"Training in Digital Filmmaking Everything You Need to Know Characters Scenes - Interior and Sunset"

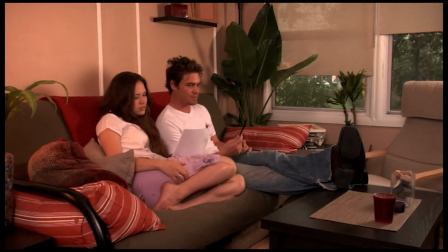2480s
It's just a couch in the living room with two people sitting there, but we were able to achieve two completely different looks for two completely different times of day and
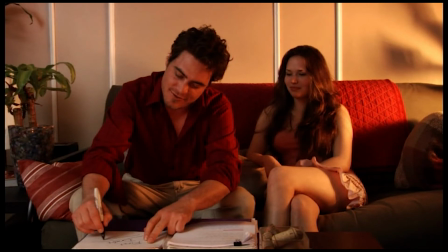2488s
actually illustrate that both pretty much within about 2 hours of each other and finish the entire location, finish the entire scene in a half a day. So there's really nothing to say that you can't do the same thing.
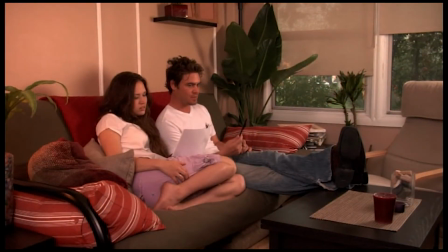2499s
We only used, I think, 3 lights in one and 2 lights in the next. So, you know, it's very simple. Just think creatively and think logically.
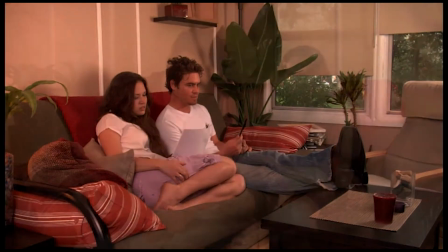2507s
When you want to create something that feels like it's a setting sun, or you want to create something that feels like it's a rising sun or a mid-afternoon,
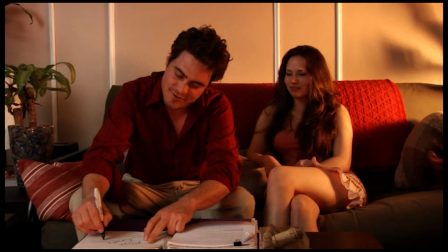2514s
just think about where would the sun be at this particular time of day. Go out to this location, go out to the actual living room, and look at the light.
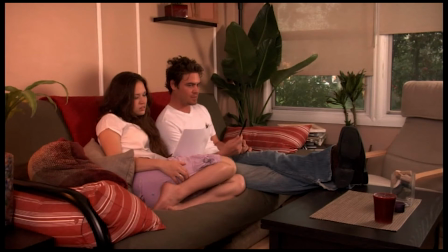2522s
And you know for a fact that the camera is not going to shoot it the same way. The camera is always going to add more contrast because it can't see the same range of tone that the human eye can. It can't see 17 stops of latitude like the human eye can.
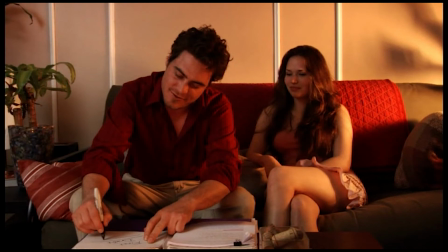2534s
It can only shoot about maybe 7, 8, or maybe 9 stops of latitude on a standard, camcorder. Larger cameras can shoot more latitude, but most of the cameras that we have available to us can shoot at maximum about 8 stops of latitude.
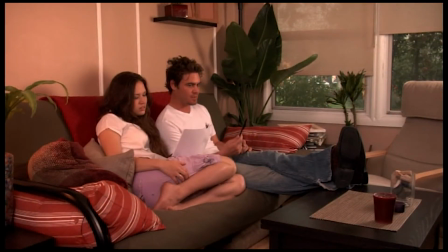2547s
So when you have that, you're going to have to be very careful with your contrast. The background is always going to be brighter when the sun's outside and you're sitting inside a darkened environment, even though to your eye it looks just fine.
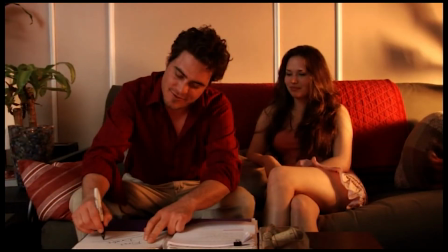2557s
So you have to add lighting. But what kind of lighting? That's the question. How much and what kind of lighting and where? And hopefully the more you watch in the series, the more you're going to understand where to put the lights and how much light to add for it to look nice and natural.
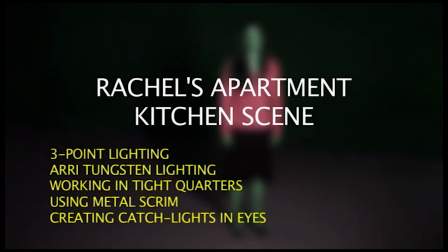2572s
Okay, welcome to Rachel's apartment kitchen scene.
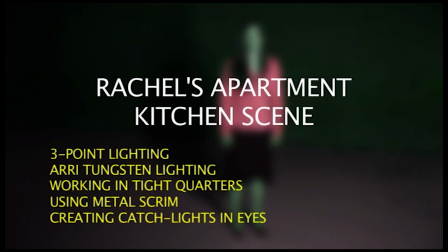2575s
And so what we're going to do in this particular scene is discuss lighting in an extremely small area, which is the kitchen,
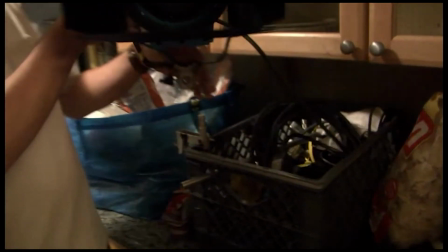2581s
and also how you can get many different kinds of looks with different gamma settings depending on where you set up your camera for the exact same shot.
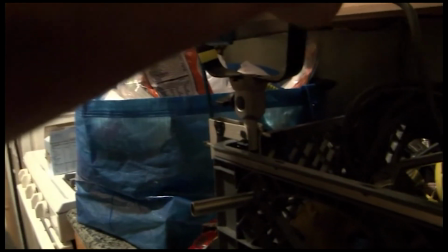2588s
We did the exact same action 6 different times with 6 different gamma settings.
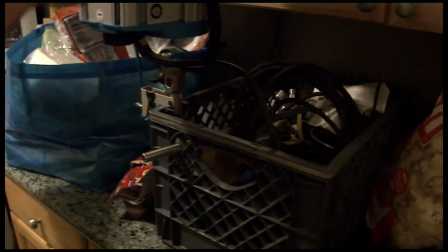2592s
There's our DP setting up one of the ARRI lights right there, and he's attaching it to a milk crate.
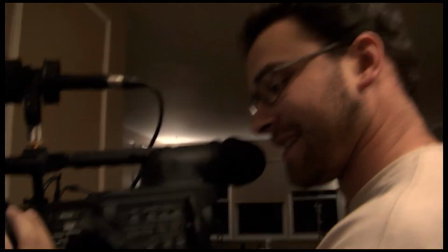2597s
Those are extremely sturdy production crates that have metal backings on the sides, and he's putting in the key light right there,
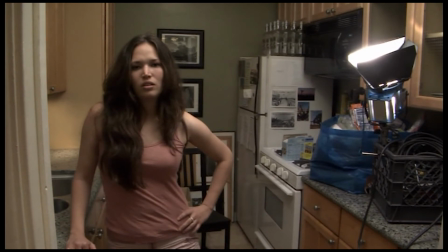2603s
as you can see it on the right hand side, and he's bouncing it off the ceiling directly up above her head and back down into her face. That's going to be our key light, and the reason it's the key light, even though it's very soft, is because it's going to be the brightest light that's hitting her directly.
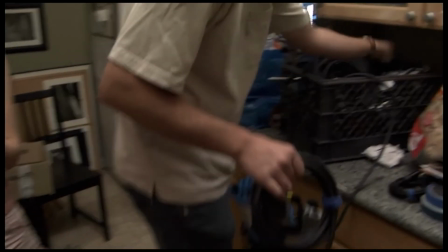2620s
So there's the key light right there, on and off. And our DP was trying to figure out how to squeeze a fill light into that corner in front of her.
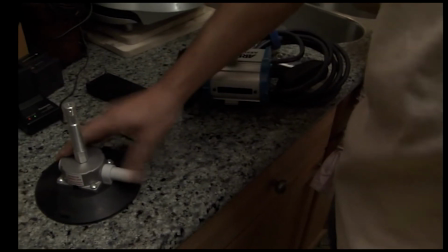2628s
So he grabbed this pump cup right there, which is a suction cup device that allows him to attach it to any hard surface like that that's flat and clean.
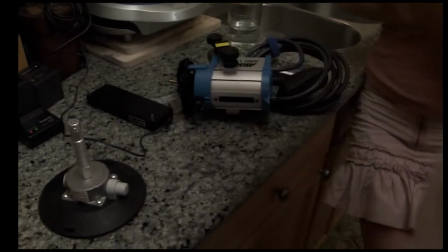2636s
So he went ahead and attached it directly to the countertop surface,
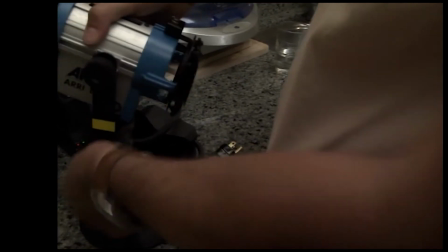2640s
and he grabbed a 150 watt tungsten ARRI light, and there he is attaching it to the pump cup right there.
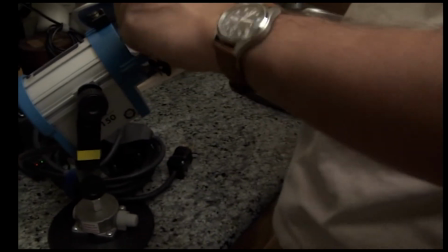2646s
And he's going to aim it directly into the wall in front of her, and that's going to be her fill light.
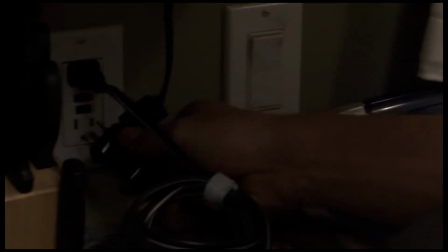2651s
There he is plugging it into the wall socket.
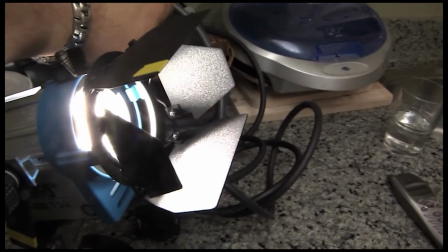2656s
And there's the 150 right there, being turned on and off. And he tried at first to hit her directly with it, and it was just too harsh.
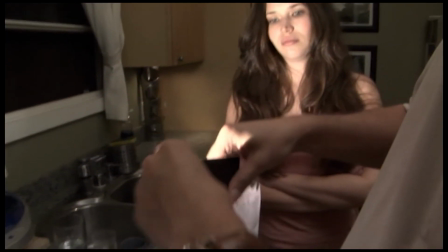2663s
So his next idea was to essentially attach a piece of white paper against the wall right there,
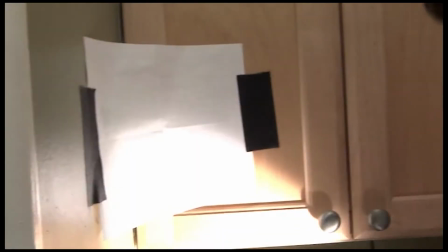2670s
just like that in the cupboard, and point the light directly at that white paper and bounce it back into her face.
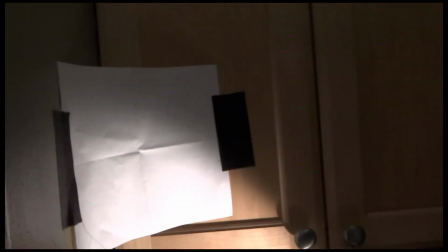2676s
But it wouldn't tilt up far enough, as you can see. So you can see that the arc of the light just wouldn't tilt up far enough. And he didn't want to lower the white card because then it would be too low and it would create the wrong kind of lighting.
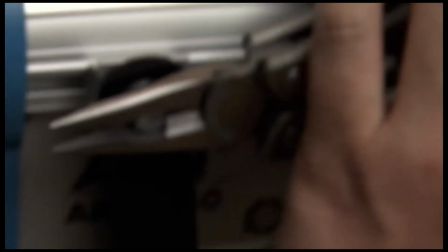2686s
So the best thing to do in this circumstance, as with most of these ARRI lights, is to unscrew the yoke a little bit And as soon as you unscrew the yoke,
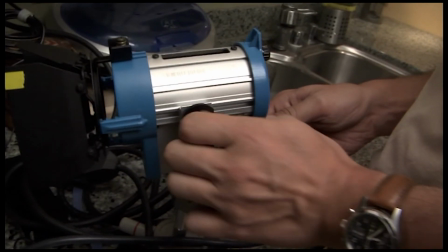2695s
it allows you to slide the light forward and back so that you can actually slide the entire light against the yoke and change the way that the light would arc up and down. So watch him actually do that right now.
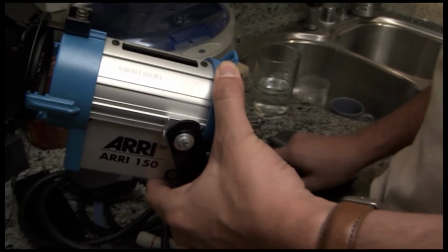2709s
There he is, and he's sliding it forward against the yoke.
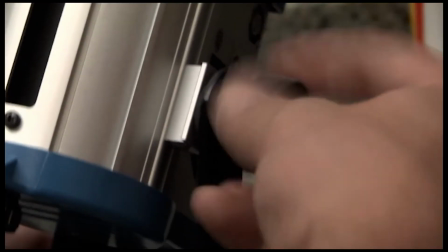2711s
So now, once he slid it forward all the way against the yoke, and I do mean yoke, Y-O-K-E, not Y-O-L-K,
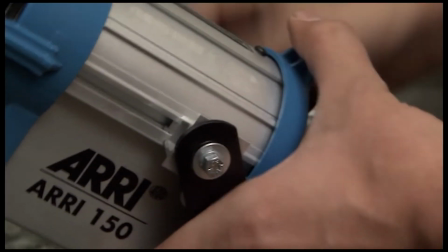2718s
and that's that Y bracket that goes around, that black Y bracket that goes around the light and holds it in place so it can tilt up and down.
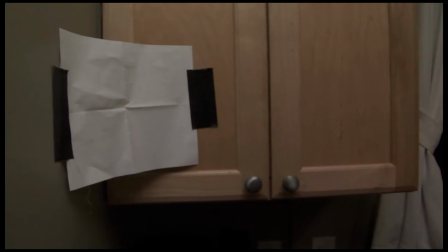2726s
Now he can actually point the light directly at that white card.